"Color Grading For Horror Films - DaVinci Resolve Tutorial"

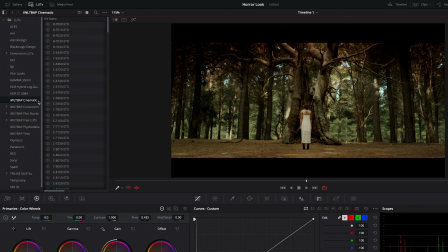We're going to add a node where we will apply a LUT at a relatively low intensity.
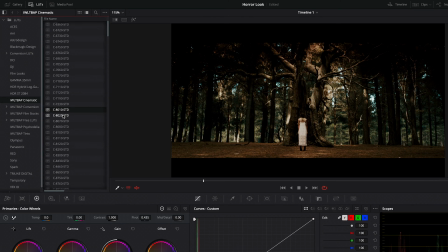Creative LUTs like these are handy as a final touch to harmonize a series of shots and take you the rest of the way toward your tone. We tried several, but in the end, the one we liked best was the F6630.
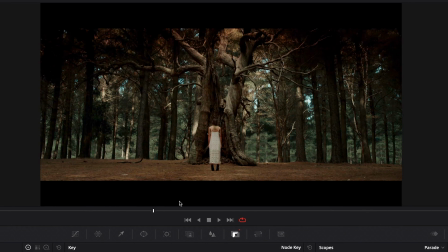Now, we have this great zoom happening on the shot, which made us want to add a little something to give a very subtle,
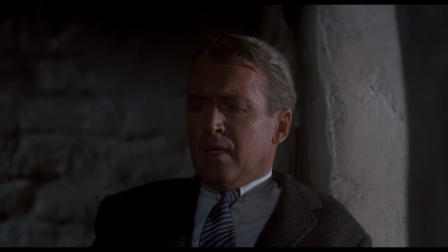almost push-pull vibe, like you've seen not so subtly in Vertigo and Jaws.
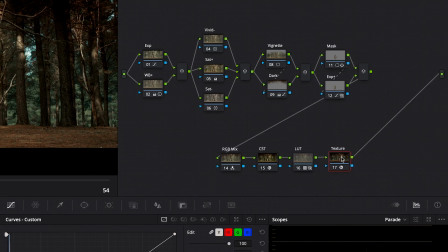So we'll add a new node and apply the lens distortion effect to it.
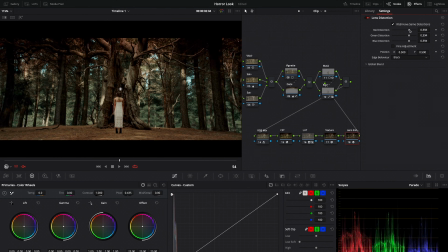Thanks to this effect, we can simulate the anamorphic aberrations of a wide-angle lens and play with those distortions a little bit.
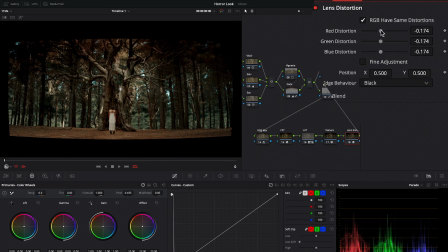So we'll go to the beginning of the clip, adjust the effect like this, and activate the keyframes.
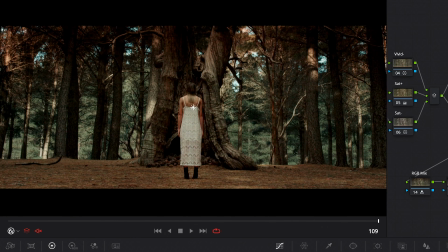Now we're going to go to the end of the clip, readjust the effect like so, and that gives us this effect here.
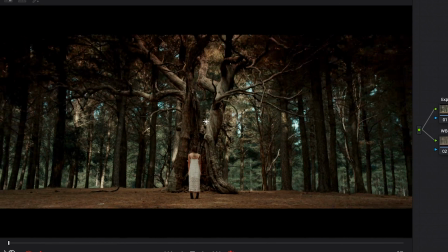Not a push-pull at all, but it's giving this subtle effect that again, you almost feel more than you see.
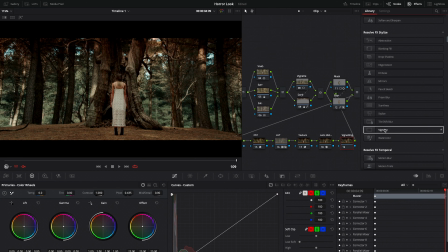Finally, we'll finalize our look with 2 must-haves. First is a light vignetting. In the advanced mode, we'll choose the triangle shape, and we're going to increase the size as well as the anamorphism.
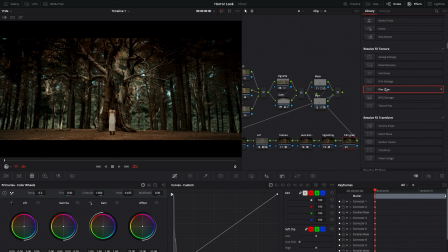Finally, we'll toss on a little grain at the very end node using the 35mm 400T preset, and we're done.
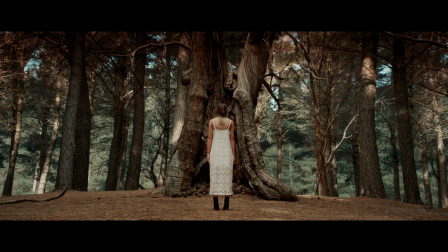Obviously, there are a million directions you could take either of these shots, and if you want to try them out for yourself, we got both of them on Artgrid, link for that in the notes below. And if you do give it a shot, send us your results, link for all of that in the notes below too. And until next time, don't forget to write, shoot, edit, repeat.